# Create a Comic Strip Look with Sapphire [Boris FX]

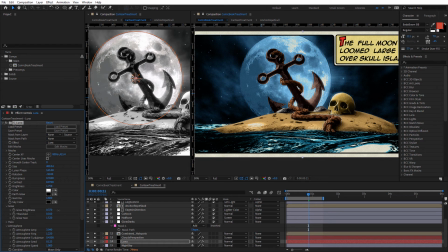Let's bring it up a little bit more. That's nice, it's giving it a bit more of a glow.
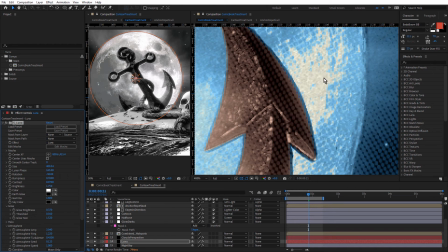As I mentioned, not too much because we start to get this kind of thing going on where we lose some of the detail.
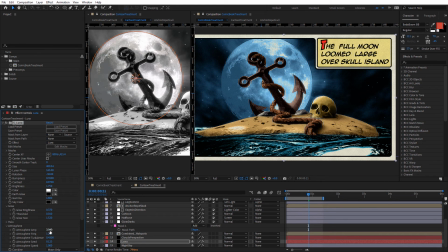But this way I can come in and just increase the atmosphere amplitude
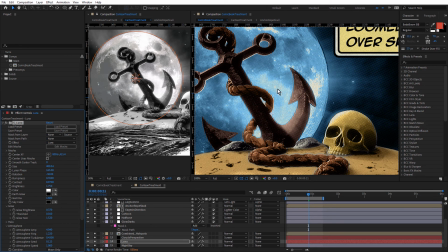and start to get a little more smokiness around there. So lots of settings in there to have some fun with.
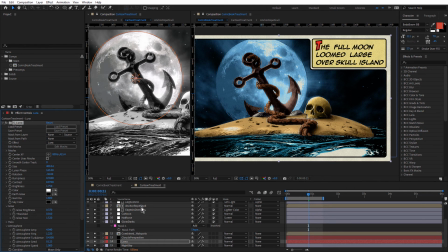One thing I would like to do, and I didn't do this in the final, come back to the comic book treatment.
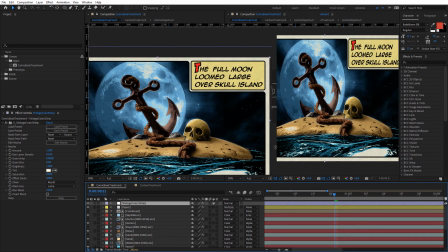And I wonder if the moon is a little too blue,
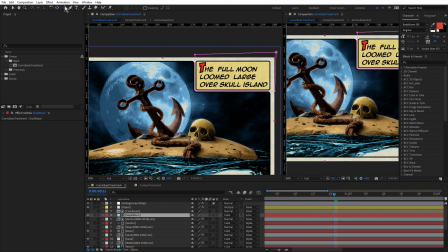what about if we just grab the mask tool here and then just drag out a mask,
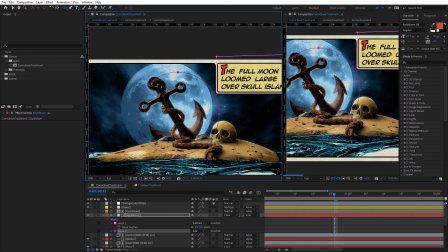just holding down shift and the space bar, just to move that into place. and for this, we'll choose Subtract
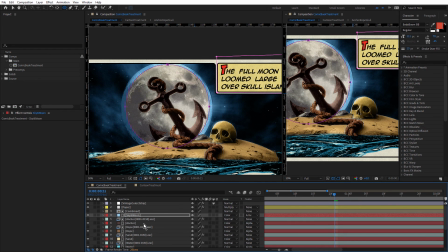and hit the F key for Feather and just feather that out. Just wonder whether that will make the moon look a little more interesting.
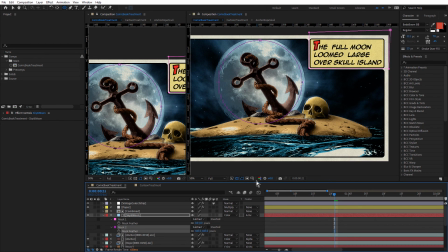I don't know, what do you think? Just increase the feather a bit more. Hit MM
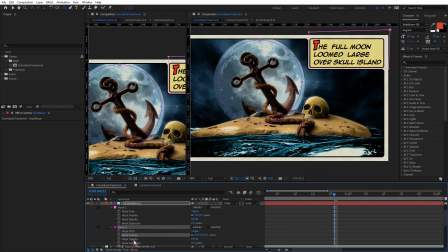and just adjust the mask capacity. Yeah, it just removes a little bit of that blue.
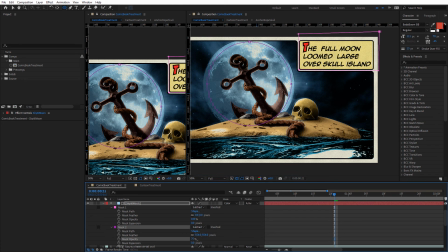Maybe something like that. Just double click that and
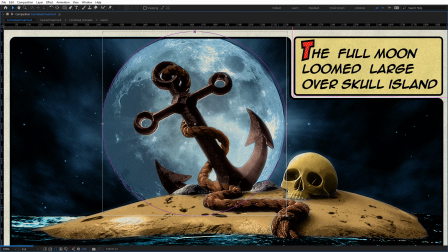bring that out a little bit like that.
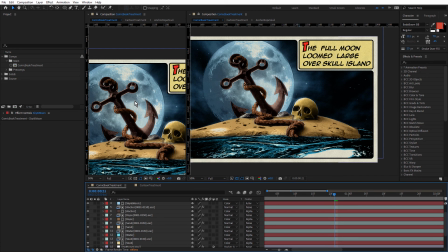Another thing that might be also good to adjust is the clouds perspective.
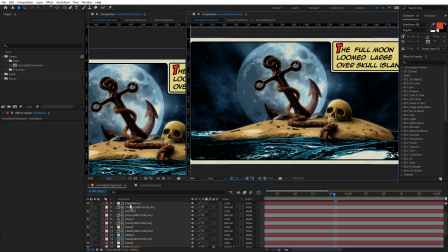So if we can add a little more cloud in there, we'll come back to cartoon treatment and move the clouds perspective,
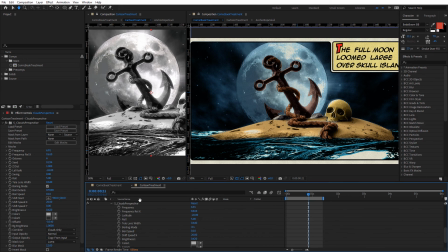hit U twice and let's just play with the brightness. That's gonna be too dark. So we've got to increase the brightness.
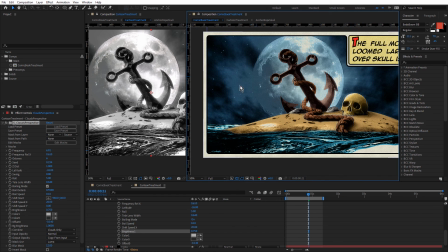Definitely adds more clouds in there, but once again, what can happen is because of all the effects that we've used to create this treatment,
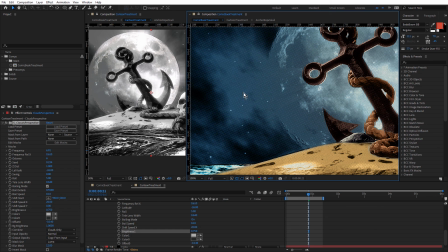it does tend to flatten it out and we get these large areas of flat color.
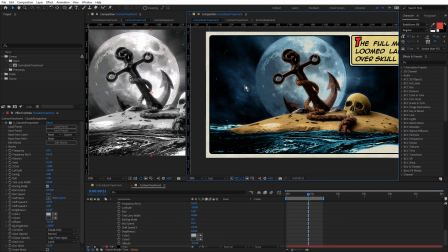So I guess when I was creating it, I just wanted to find the sweet spot. You could also adjust the clouds colors. Maybe just bring that up a little bit. Yeah, kind of does the same thing. Maybe I'll just bring that up just a touch like that. So this is a nice way to work.
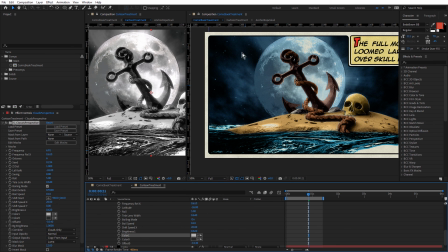Once you've got everything set up, just have your final comp in a new viewer and you can go through and just do some fine tuning
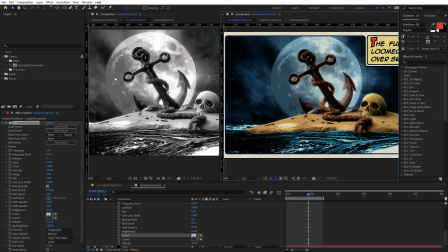because you may have set up the effects at a certain level with this look. And once you've applied all of the other effects, they don't quite look as you expected. So it's nice to be able to go and tweak those effects while you're viewing the final look with all of the effects turned on.
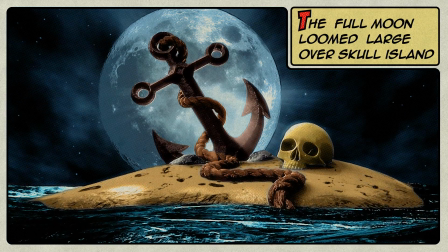Okay, so here's the final adjusted look. Hopefully that's helped you discover some useful Sapphire effects that you can add to your workflow. Be sure to leave a comment with any thoughts or questions.
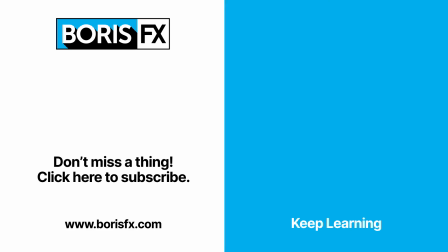Those of you who haven't yet tried Sapphire can learn more and download a demo version at borisfx.com.